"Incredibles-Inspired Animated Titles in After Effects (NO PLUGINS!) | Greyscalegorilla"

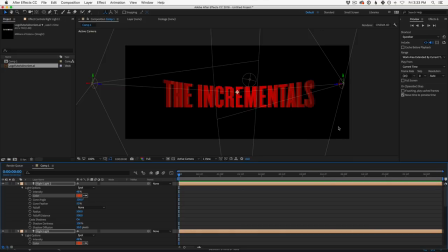And this will add just a little bit of variation to our logo. Let's add one more light for the top. In fact, let's go ahead and lower our logo so that we could see the top of our logo. And I'll show you why. You'll see it'll add a little bit more detail to the depth if we could see over the top of our logo.
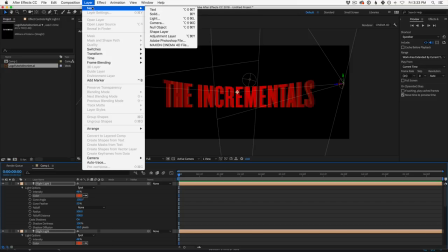So how do we do that? Well, let's grab, you know what? Actually, let's just lower the logo.
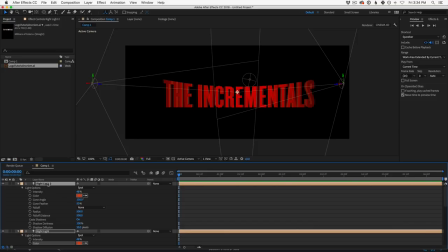This will be great. Now, here's a trick we're going to use a lot too. We're going to select all of our layers by selecting one of our layers, hitting Command A, and then twirling up on that little triangle.
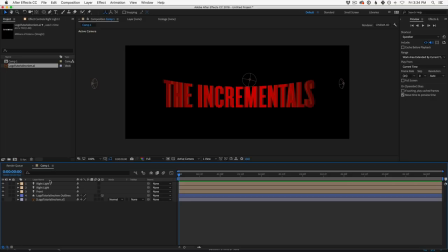It's just going to clean up all of our settings and kind of go back to normal in our timeline. Now from here, we're going to lower the logo. Let's go to our logo. Let's hit V on our keyboard. This will bring up our pen here, or not the pen, but the little arrow.
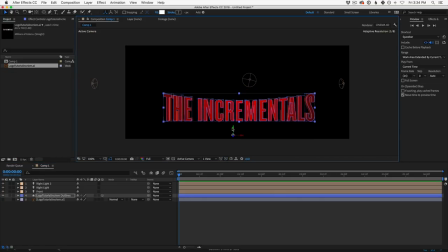And we can grab our position and just move the logo down. And now we can start to see over the top of our logo. Now we need a light up there to see the detail. So let's go ahead and make it. Let's take the front light, duplicate it, call this the top light, and hit P for position.
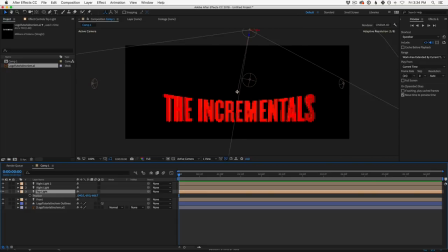We're gonna go up, that's left and right. We're gonna go up on Y, and then we're gonna set this back to zero so that it's on top of our logo. And then in fact, we can go left and right a little bit more just to center it, and maybe go a little bit further back
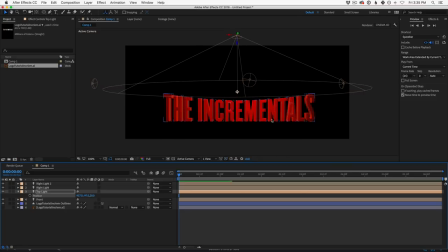just so it's definitely hitting the top.
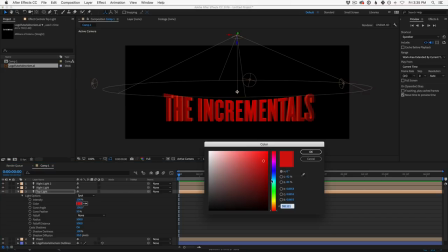Okay, so what's cool about this is if we hit AA, we can make this a much brighter light, something like a bright yellow,
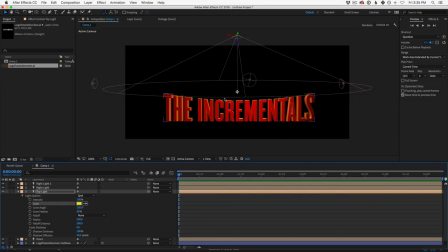and this will start to light the top of our letters and give that even some detail. Okay, and maybe you don't need as much of it. You could dim it down a little bit, but you could see all these extra lights with different colors are starting to add little details and little hints of lighting to our logo.
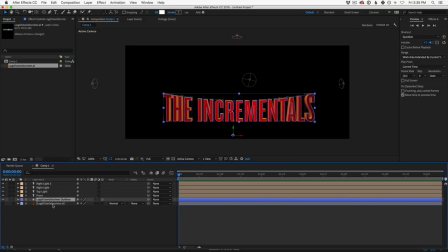Now, while we're here, let's also go to our logo, hit AA, and turn on cast shadows. Okay, you're gonna see that added a lot of little shadows inside of our logo. You can see our H has some shadows.
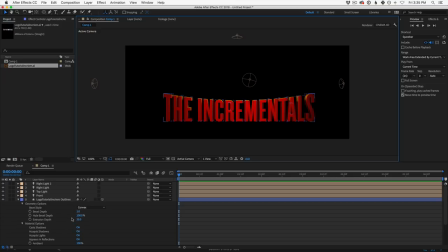And what I would say is, depending on the look you're going for, now we're obviously doing this incredible style look, I'm going to turn this off. I'm going to set it to off because I want this to be much more kind of old school 3D, bright lights.
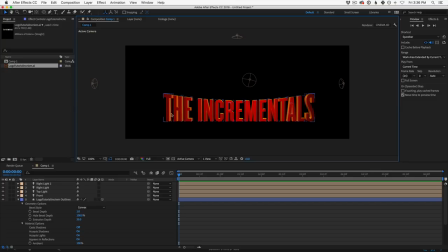And so if yours is a little bit more moody or less bright colors, you may want to have shadows on. I just wanted to show you where that was. Okay, we will tweak the lights as we go because this is all a little bit too bright for me. In fact, I'm going to hit AA on my front light and just tone that down a little bit.
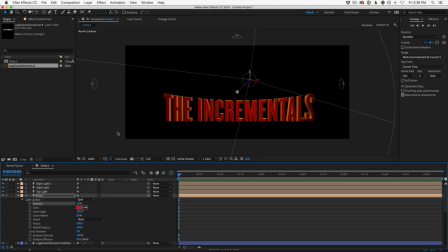But as we start to do compositing, you'll see that we could tweak all this quite a lot. And before we go, I just want to name this one left light. I want to select right and left light, hit AA.
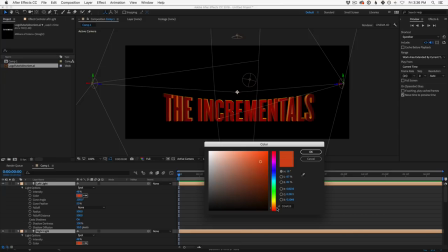And I'm going to make these a little bit more red and less bright.
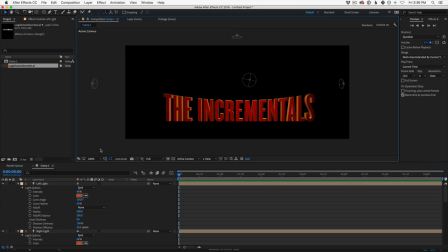Okay. Now, let's go ahead and set up our camera animation. I think we're ready. Now, rather than turn our camera and try to rotate our camera around just perfectly, we're going to instead use a null to animate our camera.
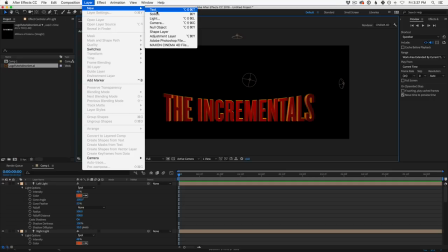And if you haven't done this before, it's a pretty cool trick. I use it all the time. I want you to go into your
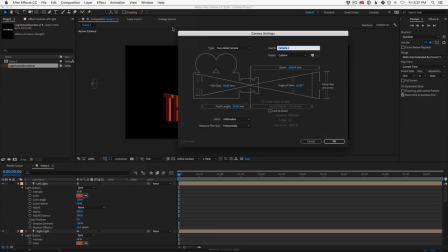new settings here, layer new, go to camera, and go ahead and just set up like a 30 millimeter, maybe like 25 millimeter lens for your camera and click OK.
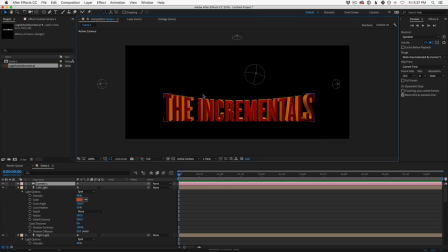Bam. Okay, so now we have, you can see our text kind of extruded a little bit more. We could adjust that. But now we have a camera that is roughly where we want it to be in its final pose. And so how do we animate it? How do we rotate it around our scene?